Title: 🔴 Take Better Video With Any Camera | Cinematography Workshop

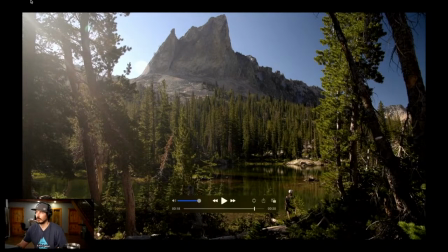1488s
So always adding scale is a great way to enhance your photography, enhance your videos. Put the tripod down and put yourself in your photos, in your videos. Let me show you, speaking of photos, some great sense of scale from Chad that I learned this on in his photography techniques. Here's like a photo from Egypt that he did,
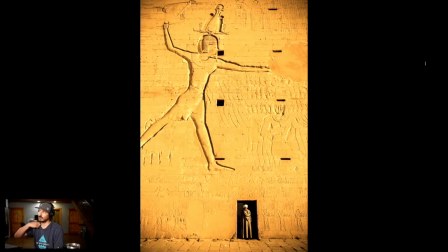1514s
and you can just see how if you just take the side of a pyramid and shoot it, you wouldn't understand how big that hieroglyph or whatever it is. When you add the gentleman standing in the doorway, you now understand the sense of the magnitude of this, right? So that's a good sense of scale. Let me show you one where he did a photo twice, one with scale and one without. So here it is. Here's the Grand Canyon. It's a good shot.
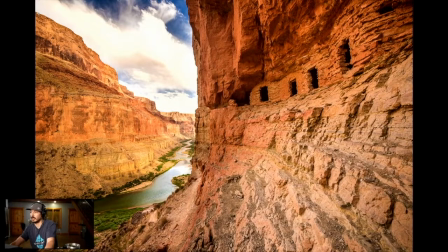1550s
I mean, it's a pretty good shot. This is a pretty famous part of the Grand Canyon, and Chad's obviously executed a lot of good photography techniques, rule of thirds, the line that we'll talk about here, getting ahead of ourselves. Let me show you where he adds scale to it and see if we like that better. It's the one that ended up winning the award. He won an award for the one.
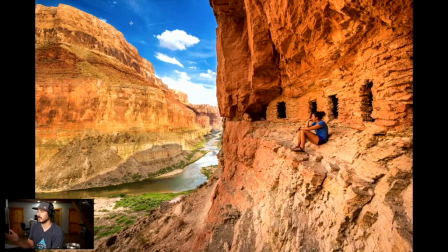1577s
And I mean, this is probably opinion, but once you put the person in the photo, it's now just telling more of a story, right? It's telling the story of this person that's enjoying this place. There's a sense of scale.
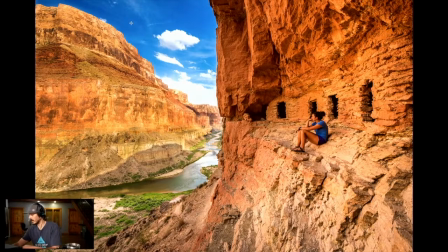1591s
You can see, you understand the landscape a little bit better. So that's scale in a nutshell. So use more scale, add yourself, add cars, add things to your footage is a technique that can really help you force perspective. Another really easy move that you can do that I kind of like is the Dutch angle. The Dutch angle is a real simple technique where you just turn your camera slightly. And let me show you how I use the Dutch angle in cinematography effectively. Because it's kind of a hard one to master, but it just gives your videos a little edge, okay?
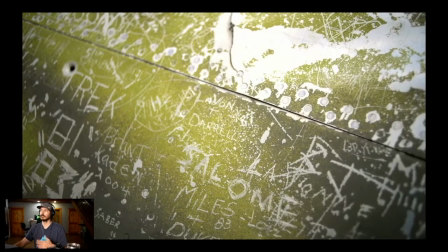1634s
This is a video from Loon Lake. This is a downed World War II bomber. It's kind of eerie. We're doing eerie music. It's twisted. There's all these names. There's twisted metal out here in the middle of the wilderness.
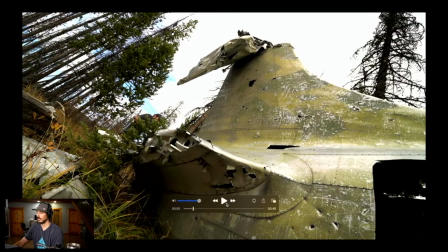1655s
Okay, so this is like a perfect example of the Dutch angle, right? This is not level. I have turned the camera, and what that forces your perspective to see is this piece of scrap metal that I am trying to imbue with the feeling of looming over us, right?
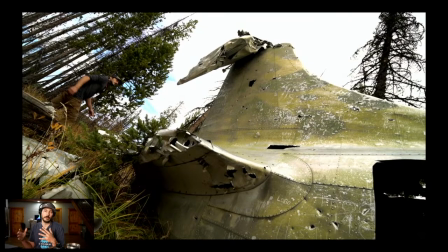1674s
This is kind of a creepy vibe. And if you want to get that, setting it at this angle where this fills the frame and it's kind of crooked and it looks like it's almost coming, even though I'm higher in the frame, it's coming down on me. You can see how we just try to give that vibe by twisting the camera, twisting metal.
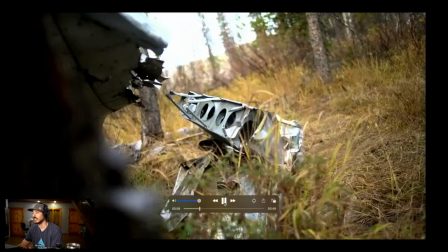1694s
Here it is again, even though it's subtle inside, here it is again, very subtle. You can see it's very subtle. It doesn't have to be a lot, but it kind of looks like I'm walking uphill even though it's on flat ground.
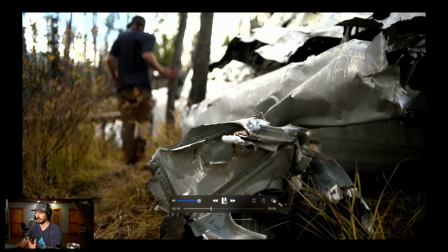1706s
Let's see. This is not a Dutch angle, but you can just add it. Don't overuse, don't overuse.
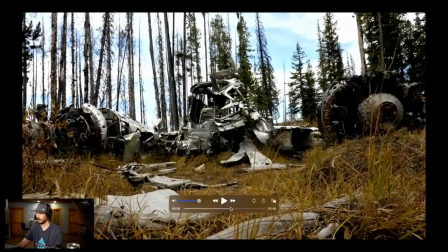1714s
Oh, here I talk about the plane. Here's the plane, just to give you a sense of it.
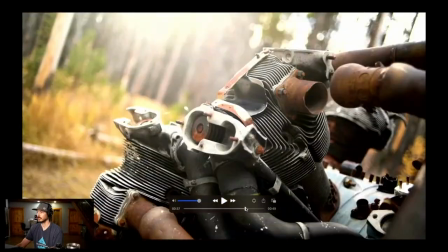1720s
Here it is. See how these aren't even as cinematic as what I was just showing? And then when you get into this, like this is a Dutch angle.
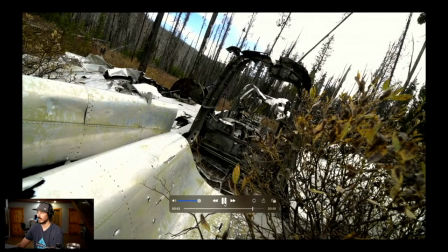1727s
We're back to the twisting metal. Here it is again. Just more of that foreboding sense.
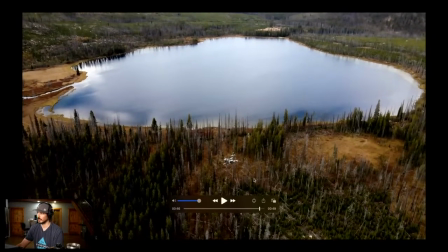1734s
And if you need to know where the story takes place, there it is.